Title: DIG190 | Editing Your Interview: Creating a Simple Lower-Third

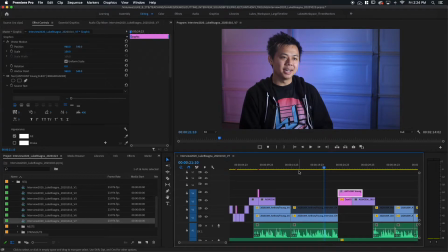(8:20)
And realizing that it could be done. I think I'm gonna go with when he says with wires.
That had to be done with wires.
With wires, right there. When he kind of jogs his head to screen left a little bit.
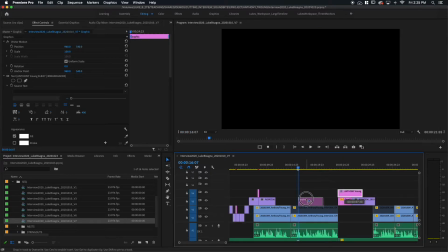(8:32)
I think that's where I'm gonna align the lower third. Let's check that out and see how that comes in.
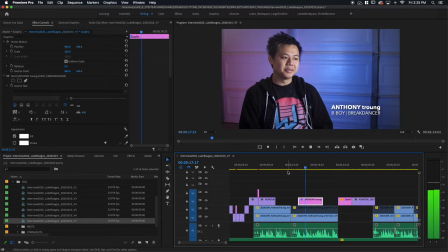(8:41) I thought that had to be done with wires in Hollywood.
It's almost like him saying the word wires brings it in. I think I'm going to walk it over just a couple more frames here with the clip selected. I'm going to hold down command and hit my left arrow a couple of times. And then I'm actually going to have it fade in and out.
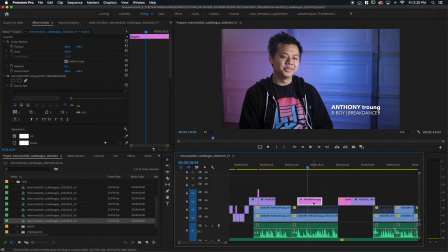(8:59)
So with the clip selected, I'm going to hit shift D to bring in my default video transition, which is a 1 second dissolve. So let's see how that looks.
Like, I thought that had to be done with wires in Hollywood.
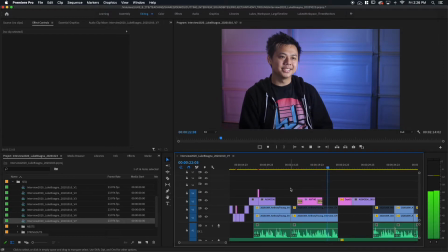(9:19) And realizing that it could be done by a high school.
Very nice. That looks really natural, looks really good. It's easily readable. And that's another consideration when you're thinking about where to place your lower third and how to do it.
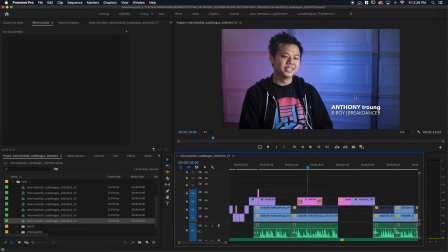(9:34)
If you have a nice, simple background like we have here that isn't too bright or complicated, it's easy to do just text alone without some sort of background behind it. And one other thing I'd like to make you guys aware of related to the text here and how it appears over the background.
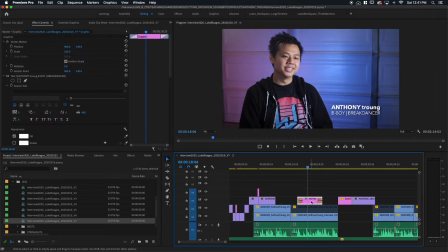(9:52)
Let me click on the graphic itself here, go up to the effect controls here. And under text, you can see In addition to all the other controls I already talked about, we've got this appearance panel here with fill, stroke, background, and shadow.
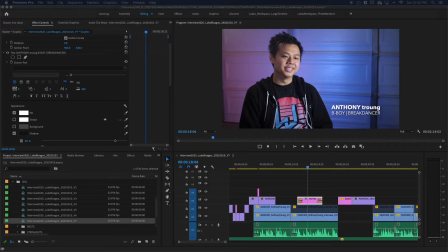(10:08)
Fill is actually the color of the text itself. So if I click on that, I'll get a color picker here. And I could change the color of the text to, say, red if I wanted to. Boom, there it is. We're not gonna do that because it looks awful. And then the other thing I've done here is I've utilized shadow, which is a drop shadow.
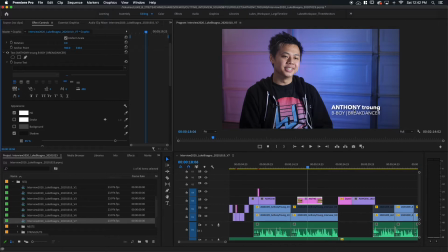(10:28)
You can see around the edges of, particularly the bigger letters, but all the letters have it, there's a slight little shadow. And that helps this text to stand out from the background even more. So by default, the shadow is usually a gray color.
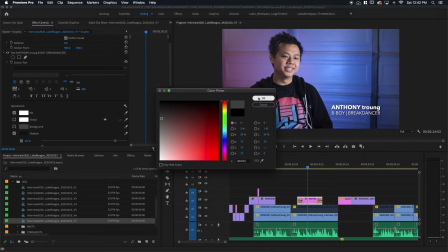(10:44)
It's usually somewhere around in here, which doesn't really have that much of an effect on the text. So I'll usually click in there and change that to a nice, deep, rich black and make sure it's activated over here with the checkbox.
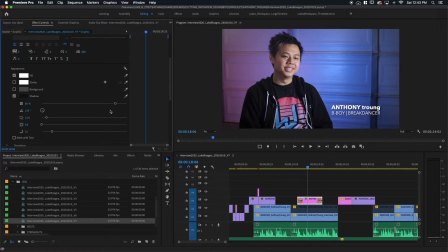(11:00)
And then you have a number of controls here to manipulate how that shadow looks, how dark it is here, the opacity of it. I usually go around between 75 and 85%, something like that. And then let's zoom in a little bit here.
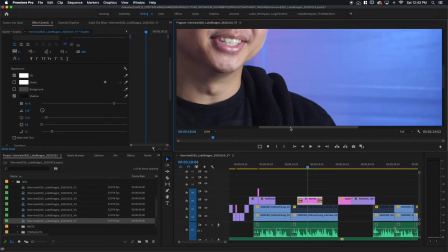(11:16)
Make it a little bit easier to see what we're doing with this text.
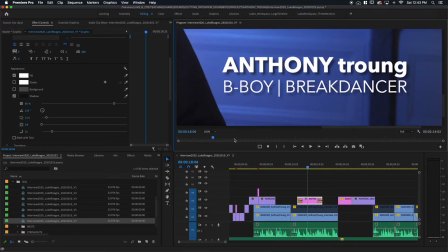(11:23)
Now you can really see the shadow here. If I turn it on and off, you can see how much of an effect that's having to set that text apart from the background. So we've got that opacity and then the distance from the letters themselves.
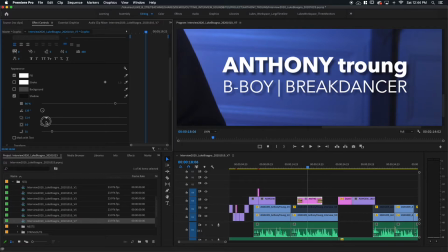(11:40)
I don't usually make it too far because it starts to look really funky when you do that. So I like it to be fairly close to the letters, something like that. And then there's the spread here, which is how big that shadow is around each of the letters.
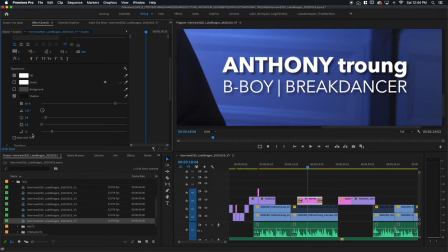(11:56)
I don't usually use that much. I'm going with zero on that today. And then the softness of it, how sharp that shadow is. If, as I reduce that, you can see the shadow has a nice, crisp, sharp edge to it, which a lot of the time can actually be distracting.
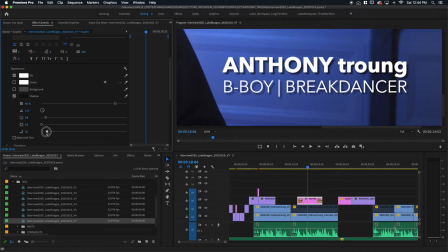(12:16)
So I like to soften it so that it kind of fades off of the letters just a little bit. I'm gonna go with about 30 on this.